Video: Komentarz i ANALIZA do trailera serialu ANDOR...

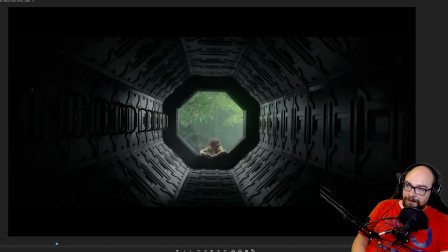[8:26]
I Cassian już od najmłodszych lat tutaj, prawda, planuje kraść i szkodzić Imperium.
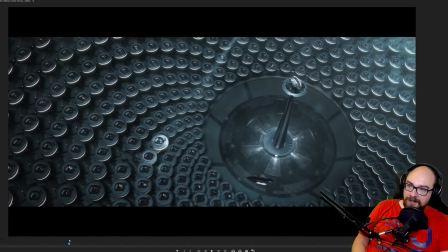[8:34]
Widzimy, jak tutaj włazi gdzieś. O, zobaczcie, to jest po prostu mega fantastyczne ujęcie. Widać, że jednak po bałaganie, który Yoda i Imperator zrobili wewnątrz hali, że tak powiem, Senatu, został ten Senat odbudowany.
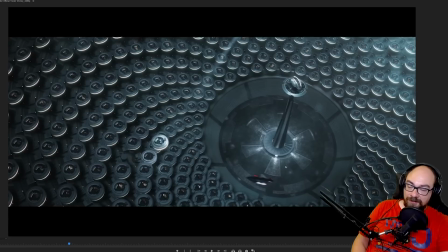[8:51]
Ten znak Imperium tutaj na dole, no po prostu mega fantastycznie to wygląda. Też te... I zobaczcie, że tutaj w ogóle jest przez to, jaki jest kolor zrobiony, nie?
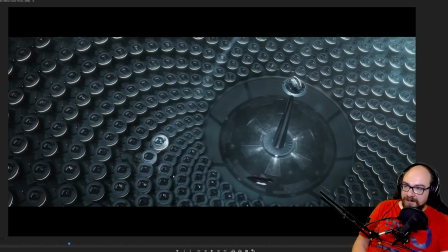[9:07]
Jak to jest oświetlone, to właśnie sprawia wrażenie takiej sterylności trochę. Takiej, zresztą tutaj wszystkie sceny z Imperium są takie sterylne, czyste, nie?
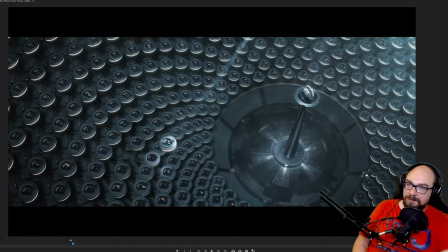[9:21]
Czyli znowu myślę, że to jest jakaś symbolika, żeby pokazać właśnie to takie zestawienie, że tutaj mamy Imperium, które, jak mówi nam któraś z postaci na tym trailerze, już, że tak powiem, trzeszczy w szwach,
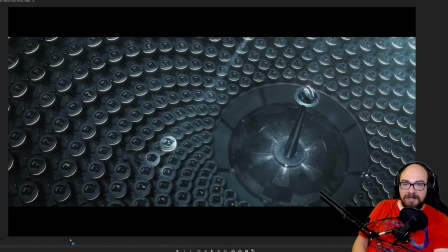[9:37]
ale jeszcze jest mega potężne, jest właśnie czyste, błyszczące, lśniące, jakby jest absolutnie z dala od jakiegokolwiek upadku, nie?
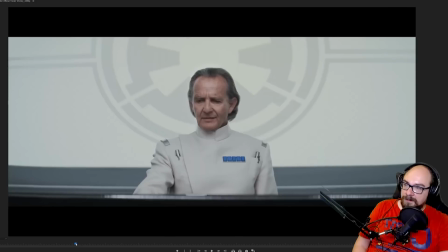[9:49]
I zobaczcie, kolejna scena, też mamy takie jakby minimalnie rozmyte kontury, takie właśnie białe, to jest wszystko takie sterylne.
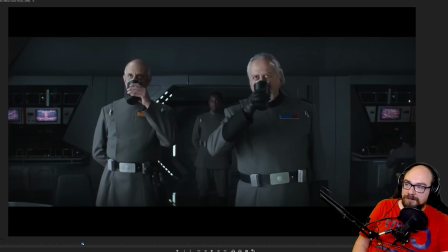[10:01]
To też, prawda, zobaczcie, no mundury jakby bez żadnych zagnieceń, nawet te komputery w tle, no po prostu wszystko wygląda nam czysto i mamy dwóch tam w tle, prawda, Andor mówi, że mamy Imperium, czy dowódców Imperium,
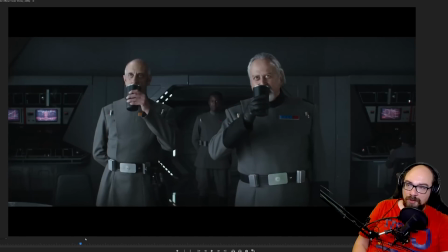[10:19]
którzy tylko są grubi i taplają się w swojej upojeni swoją władzą, no i sobie, prawda, piją kakao, nie? Znaczy, nie wiem, czy to kakao, to taki żart.
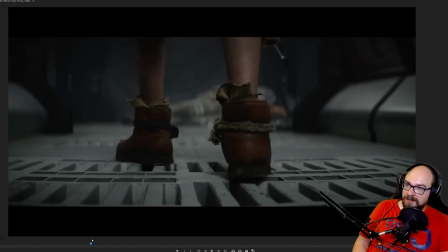[10:32]
I znowu przecinamy na młodego Cassiana Andora, który, nie wiem, to zbliżenie pokazuje, że on był zawsze biedny. Zobaczcie, buty ma jakieś za duże po starszym bracie, obwiązane sznurkiem, żeby mu nie spadły z nogi, więc to też takie,
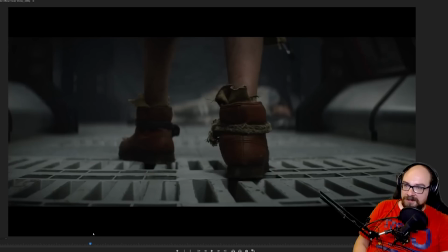[10:49]
nawet w tym trailerze takie zestawienie tych scen, prawda, że mamy bogate Imperium i no i właśnie biednego chłopaka, który gdzieś tam próbuje coś zrobić. Tutaj chyba w ogóle ktoś leży w tle, nie? Nie wiem, może śpi, może to jest Cassian, który przyszedł do siebie do domu.
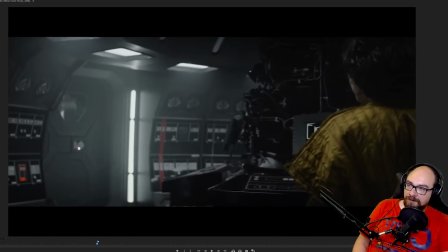[11:07]
A tutaj kolejna scena, wlazł do wnętrza jakiejś placówki Imperium.
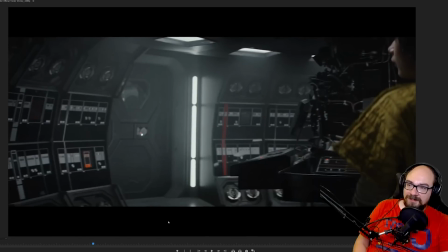[11:13]
To mi się w ogóle, wiecie, kojarzy z Alienem, w sensie z filmem Alien, nie? Taki ten, to pomieszczenie takie, nie wiem dlaczego.
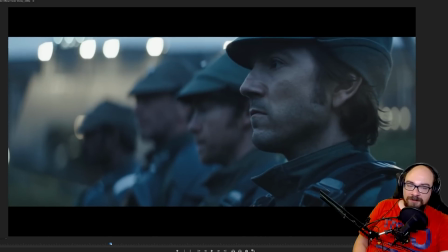[11:25]
Cassian już dorosły, najprawdopodobniej się gdzieś tam wkręcił do Imperium, żeby coś ukraść, zaiwanić, i mamy
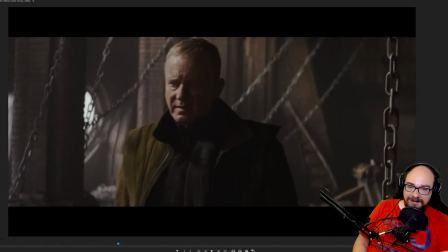[11:35]
Stellana Skarsgarda, aktora Stellana Skarsgarda. Ja zaraz sprawdzę, kogo on grał, bo nie pamiętam. On gra postać, która się nazywa Luten. Luten najwyraźniej to jest jakiś przyjaciel, nie wiem, może on zwerbował Cassiana tutaj.
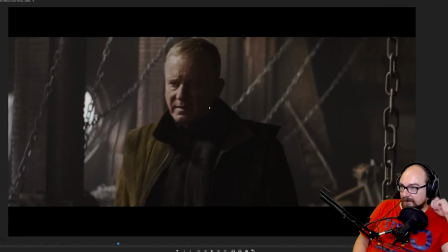[11:52]
W ogóle na przestrzeni tego trailera widzimy go w kilku jakby wersjach, nie? Raz ma krótsze włosy, raz ma dłuższe, więc stąd zakładam, że to, nie wiem, różne czasowo są momenty, obserwujemy jego życia.
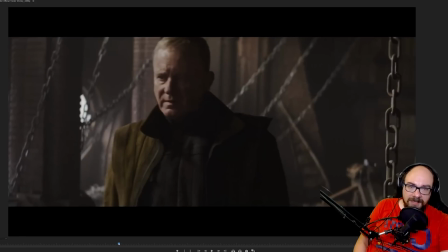[12:07]
Tutaj chyba też Cassian, bo w ogóle, wiecie, mam takie wrażenie, że najpierw Cassian atakował Imperium, bo kradł, żeby przeżyć, żeby coś mieć, żeby, nie wiem, zapewnić być może jakiś byt swojej rodzinie, a potem zostaje właśnie zwerbowany